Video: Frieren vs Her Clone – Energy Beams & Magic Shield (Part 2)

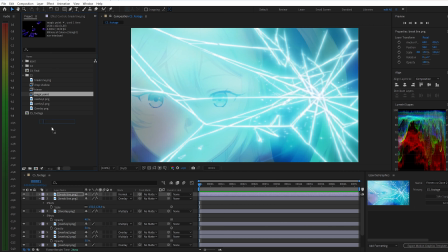8:20 Then, I add the pre-made energy particles to recreate the strong impact seen in the original anime.
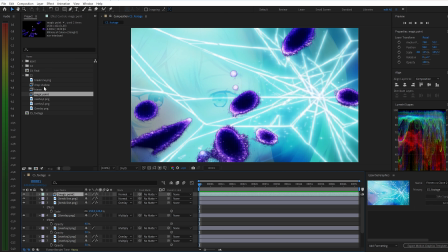8:27 I also bring in the prepared shadow layers to add depth and contrast.
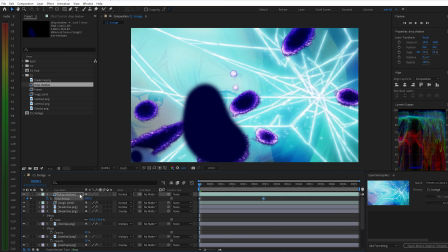8:31 I adjust the timeline properly with the time remap, making sure the particles, lighting, and motion hit right at the peak of the scene.
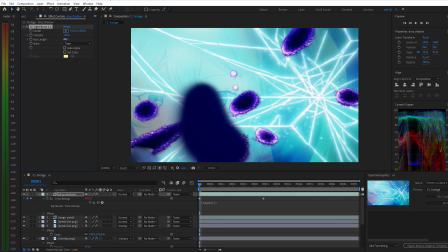8:39 To finish, I apply CC Light Burst to soften and spread the light edges, then switch the blending mode to overlay.
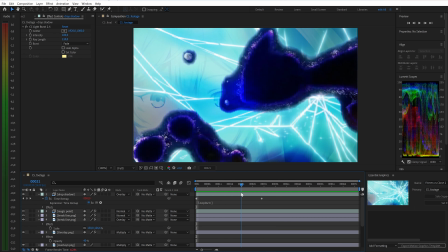8:46 This makes the energy impact on the shield feel more explosive, with light spreading naturally, and the overall effect coming together smoothly.
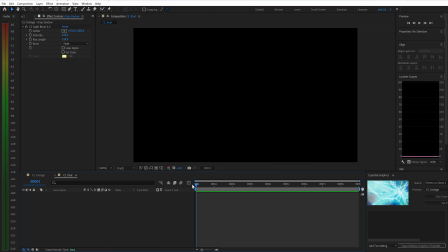8:54 Once everything is set, I'll create the final comp at 30 frames per second to add camera shake and make a few final adjustments.
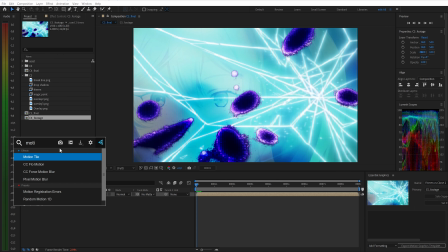9:02 As usual, I'll apply motion tile first to prevent any edge cropping.
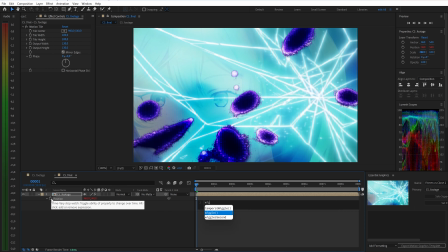9:07 Then, I'll use wiggle to create the camera shake, with the values set to 10 and 24. Finally, I'll add an adjustment layer and keyframe fastbox blur to create a blur to normal transition,
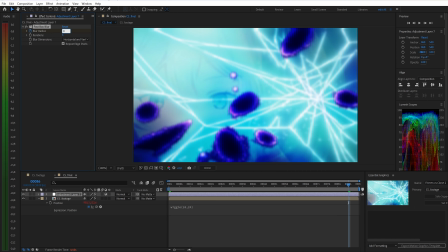9:21 making the shot feel smoother and more dynamic. Thanks for watching.
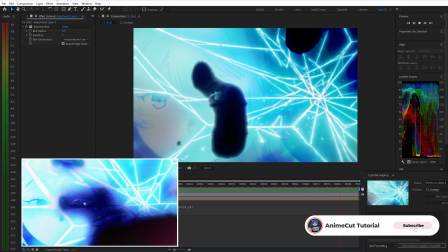9:27 If you enjoyed the video, don't forget to leave a like and subscribe.